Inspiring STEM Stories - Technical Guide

Hello everyone and welcome to the Inspiring STEM Stories Technical Guide. My name is Emmeline and in this resource we'll be taking you through a few of the key technical aspects to creating your own video.
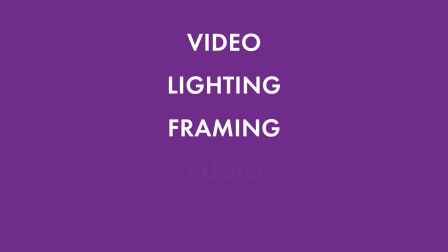(0:24)
These will be video, lighting, framing, audio and editing. I'll also show you a few different options to set up your own filming space. Let's get started. If you're going to be recording your own video the first thing you'll be thinking about is how to capture your footage.
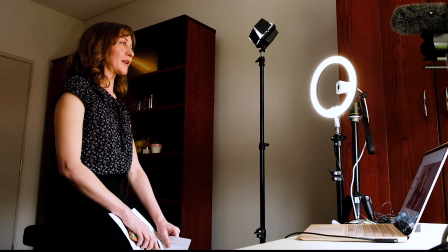(0:43)
You don't need to spend a lot of money on a fancy camera. You often might have a good option already, maybe through a webcam that you have or even through your phone.
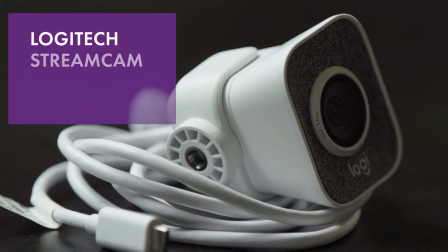(0:53)
For this demo we'll be using a Logitech StreamCam and a Samsung S10. First, make sure that you're in focus.
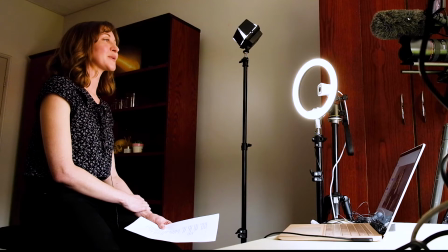(1:01)
Webcams and phone cameras have pretty good auto settings nowadays so it's okay to have them do the heavy lifting in this regard. but if you do want to have a play around you can look into your advanced camera settings on your phone and you can find something called an aperture if you set
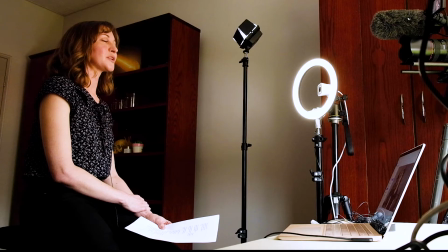(1:16)
this to a low number that will help create a little bit of separation between you and your background making you the center of attention also if
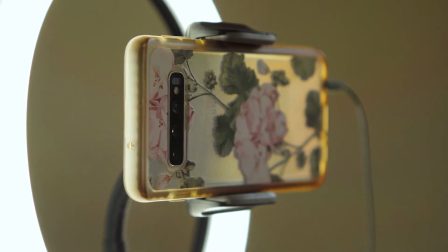(1:24)
you plan on using your phone make sure that you use the back camera instead of the selfie one regardless of what camera you end up using the most important thing is your story so do what you can with the technical aspects but ultimately your content is what you should be focusing on when you're considering lighting for your video there are three main things that you want to consider the amount of light the direction of the light and the tone
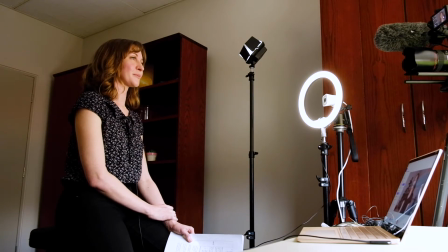(1:52)
or the temperature of the light usually the more light you have the better but you do want to make sure that this light is balanced natural light is often a really good choice if you have it readily available in this setup today I have a window in front of me a ring light
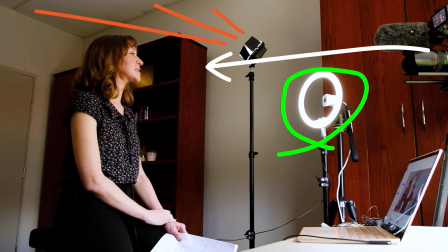(2:08)
near the camera and I have a third light that is bouncing light into the ceiling and around the room.
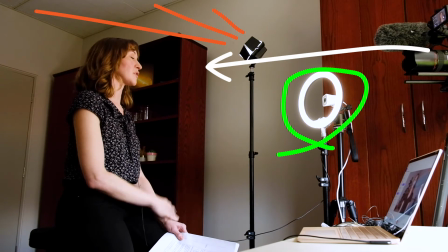(2:13)
This will help balance the light with the rest of the room and even a little bit in the background as well. Another thing that you want to consider with your video is the tone or the color temperature of your lighting.
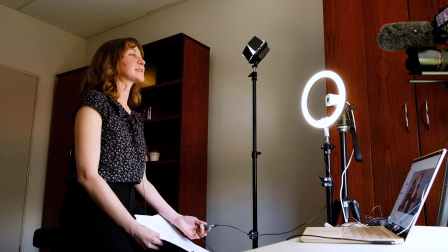(2:24)
This one that we're using right now is a daylight tone or neutral.
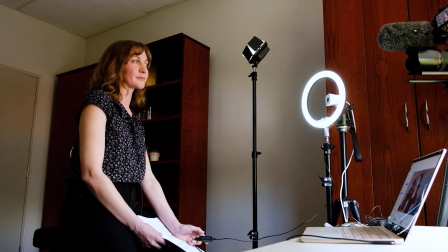(2:29)
You also might have lights that are a little bit cooler or lights that have a warm feel to them like your tungsten globes or some of your lamps that you might have around your house
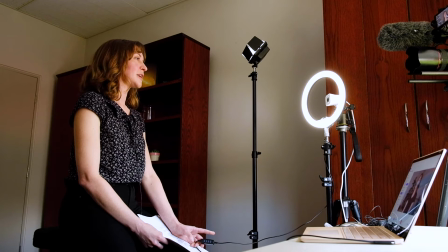(2:40)
while you can play around with this and find the feel that works for your video if you do need to color correct it at the end you can do this in editing as well often office spaces have fluorescent or overhead lights while these do provide a lot of light they often don't create the most flattering result so if you do have an option of using a window or bringing in your own lighting sources that's a better way to go.
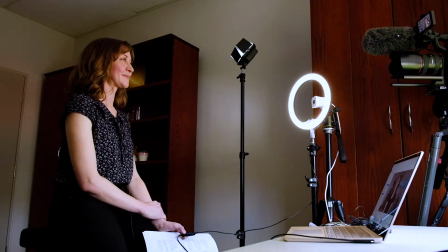(3:03)
We'll show you now what it looks like with fluorescent lights. I'll just turn my light off here as well so you can get a good view.
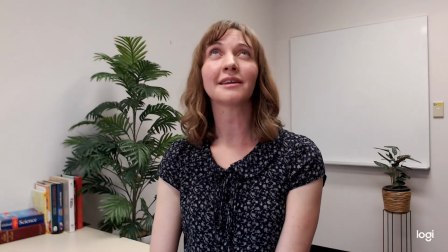(3:11)
Now you see you create a lot more overhead light but you do have some other unflattering shadows going on.
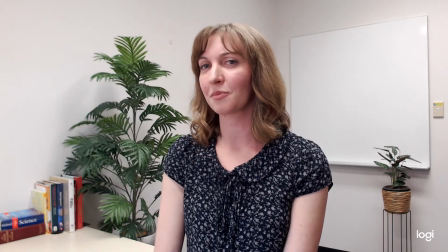(3:19)
The lighting itself is also a different tone as we talked about before. It's a lot more towards a green tone or yellow Welcome to the home studio setup. If you're working from home you might want to learn how to create your own setup like this in your own home office.
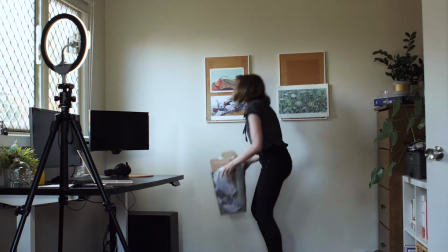(3:39)
When you're setting up your video make sure you have a look around. Is there anything that's not adding to your story?
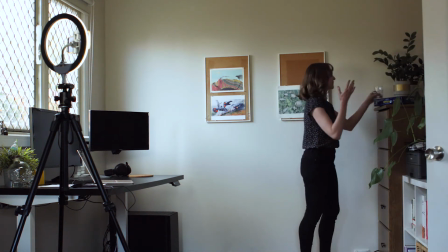(3:45)
Is there anything that's making it too cluttered? Remove anything that you don't need in the background and anything that might be a little bit too personal as well. After all this video is going out into the world, have a little think about how you want to set dress your video.
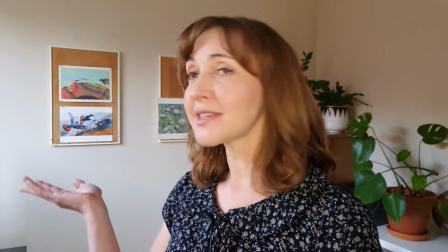(3:59)
Having a few key items in the back can add interest. For instance, some artwork, maybe a pot plant or bookshelf. Make sure not to over clutter your video. After all, you are the star. In this section, we're going to talk a little bit about composition. Framing is all about thinking how the viewer is looking at your video.